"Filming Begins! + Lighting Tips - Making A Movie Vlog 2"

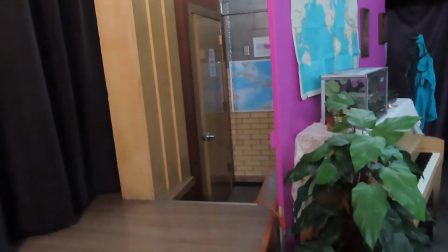502s
This is not in the audience's view in the movie.
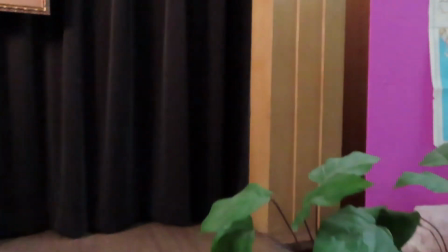506s
So we're gonna light up down there to create shadow and make it look like a real room where life is happening. So we'll show you that when we get that set up. So this is our light for the cellar.
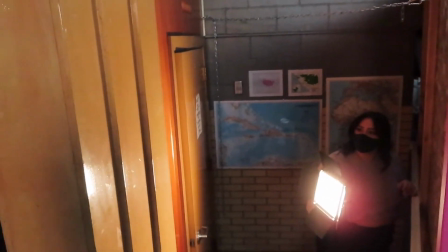521s
Hi, Sydni. It's really bright right now, so Sydney's working on making it a little less bright, feel a little bit more natural.
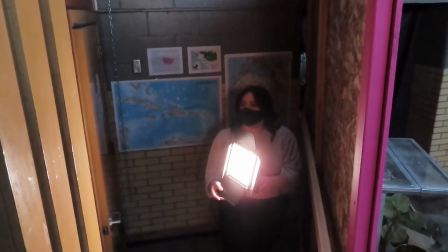529s
But we want it to feel like there's life coming from below. Okay, so this is what it looks like right now.
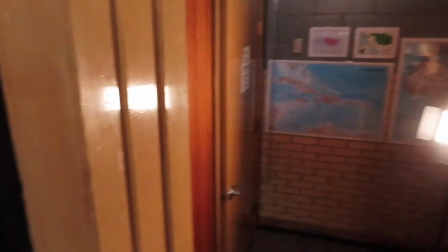536s
In real life, you can see this kind of glare, and the light is set up back here.
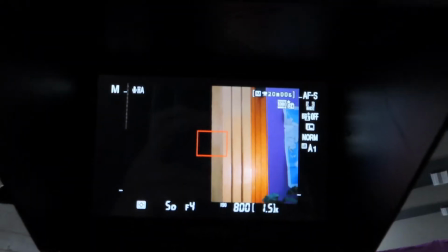542s
However, on the camera, you can't see the glare quite as much, and it really looks fine.
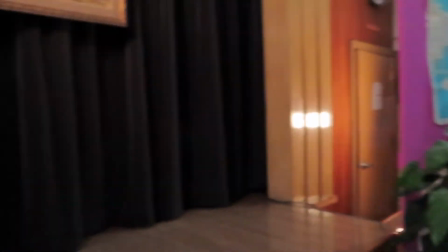547s
So, that's the second backlight. The next thing we're gonna do is, there's typically a lamp right here,
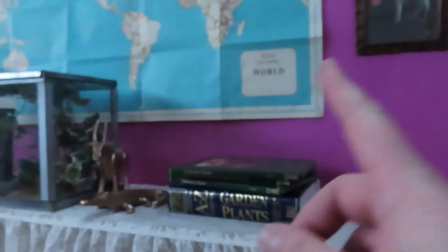554s
and anytime we shoot with this in frame, there's a lamp, but it's a shared lamp, we move it around. And so, what I'm gonna do is use that as
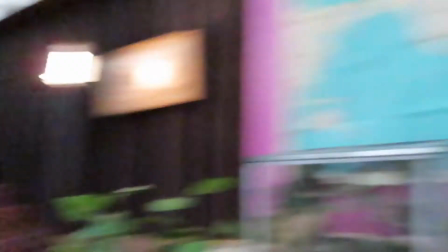564s
inspiration for the next lighting choice,
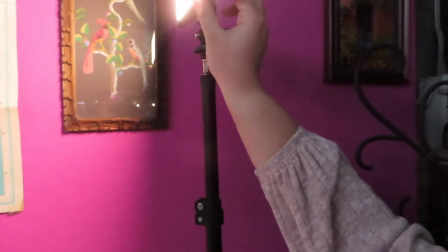569s
which is to light up this area with one of these lights. Because it's a lamp, we'll keep it pretty yellow.
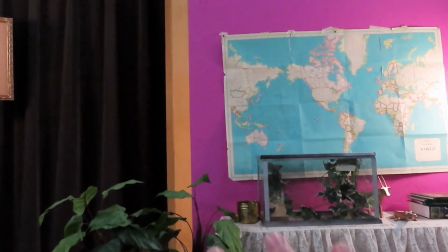576s
Just gonna light up this wall a little bit more, make it look like life is happening out here.
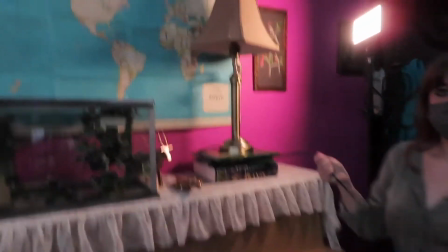580s
Okay, we decided to put the lamp actually here because I think it's gonna make a big difference in the yellow light.
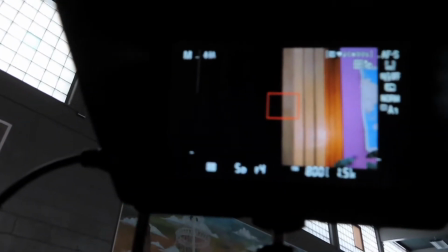586s
So what we're working with now is the lamp,
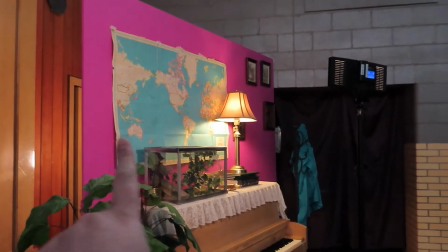589s
and this light being over there isn't really giving enough light to the part that's actually in the shot.
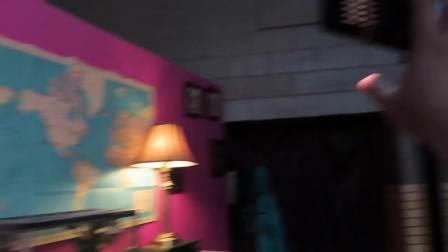596s
So we've set up the lamp as like the key light, but this light right here is shining a little more directly onto the wall so that it
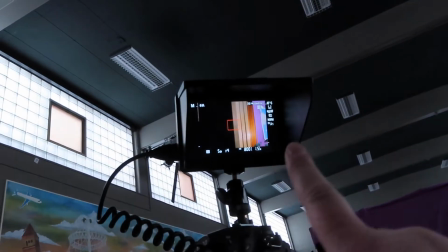605s
has just a separate light than what's behind it,
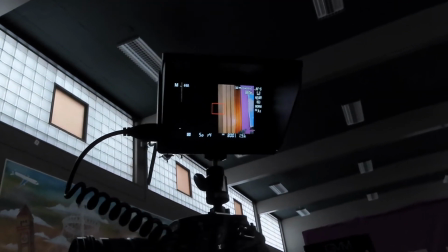610s
so it can pop out and you can see the actual color of it. Okay, so this is where we're at.
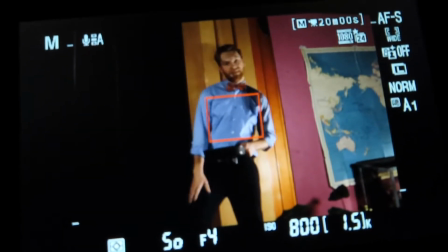616s
We have the actor in shot right now. Will you go back to that second step? So that's what the lighting is looking like right now.
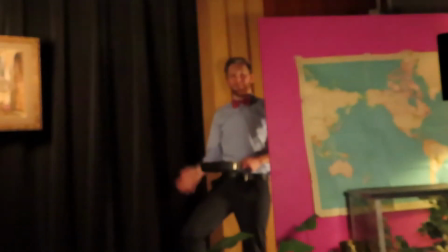624s
Hi, Brayden. Hi.
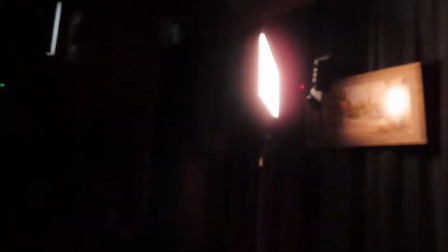626s
So we did end up using this lamp and this light, and now what we're gonna do, now that we have it kind of blacked out in here,
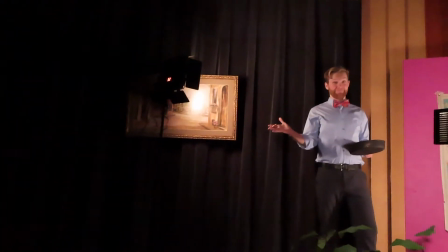635s
now we're gonna work on lighting his face. Because right now it's mostly just a lot of backlight and it's pretty dim.
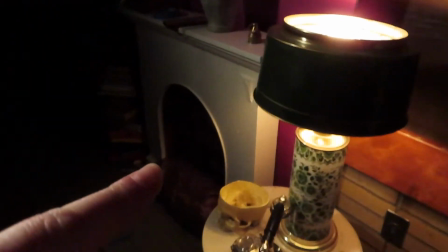643s
We have a lamp over here in the living room, and that's again kind of where the intention of the light is coming from.
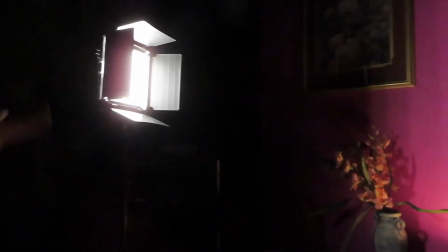649s
And then we have this big light from the living room, just brightening up the whole shot.
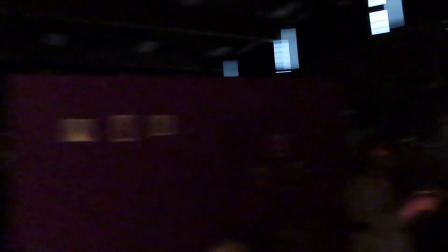655s
So it looks pretty similar on the little monitor here, but it is, everything's just brighter.
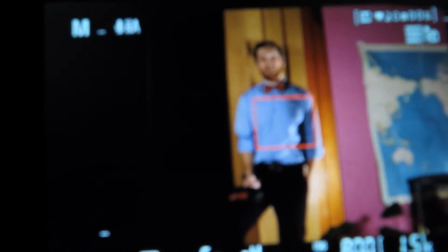661s
You can see him clearer because we want to see those wrinkles on his face. We want to see those wrinkles. My beautiful wrinkles. Hello, so we finished shooting that shot over by the cellar.
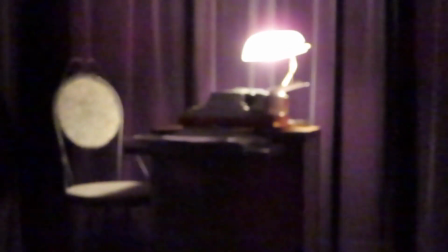675s
Now we're gonna work on the shot over here at Penny's desk. And so we've got a lamp on the desk.
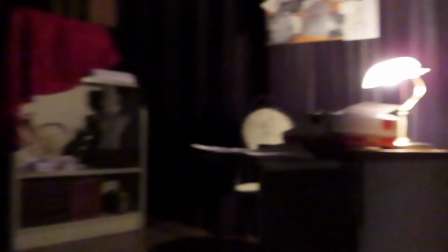684s
The first thing again that we're gonna want to do is backlight the shot to give it dimension.
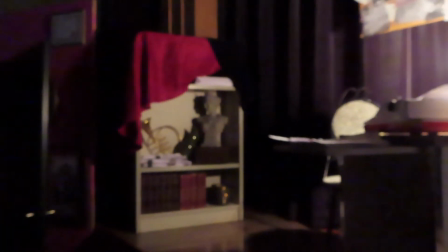689s
So we'll show you how we do that.
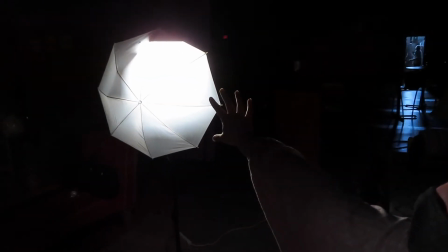691s
For this desk shot, we've got a big light with an umbrella back here, which just helps diffuse the light and lighten up the shot as a whole.
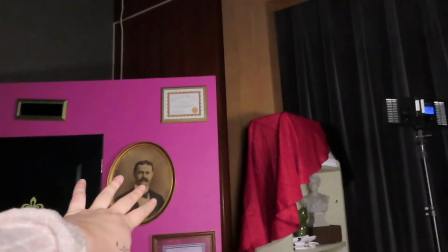700s
So we've got that light lighting up this wall and the bookshelf a bit.
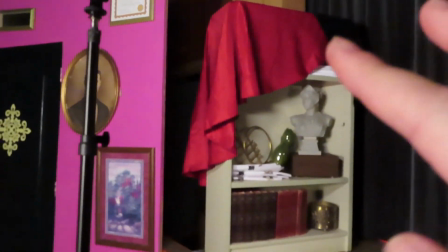703s
And then we've got a separate backlight specific to the bookshelf to light that, because it'll be directly behind her in that chair.
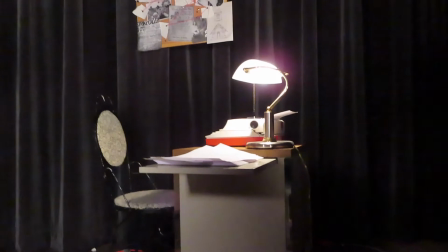712s
And then the next thing is to light the actors.
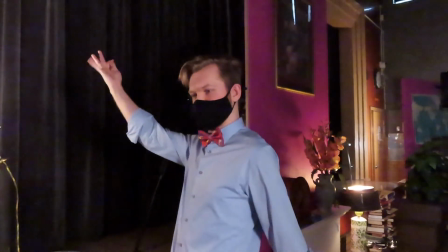718s
So.
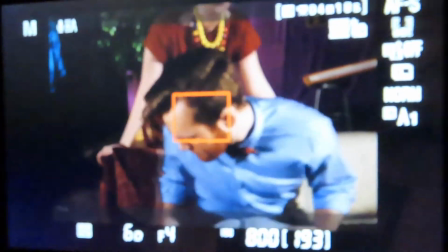721s Who is it? You know, Trotsky. The Russian Revolution.
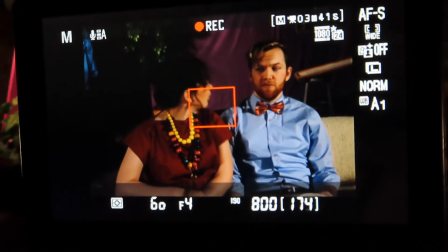728s Oh! Anyhow, it struck me as a great fireworks idea.
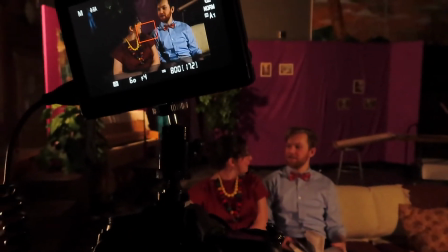733s You know, the last days of Pompeii?
Okay, we are done filming for the day. It got a little crazy at the end. We had to fit the last few lines. We had 40 seconds left on the camera to fit all the rest of what we had to film today, but we did it. It was awesome, right? Yeah. Very awesome.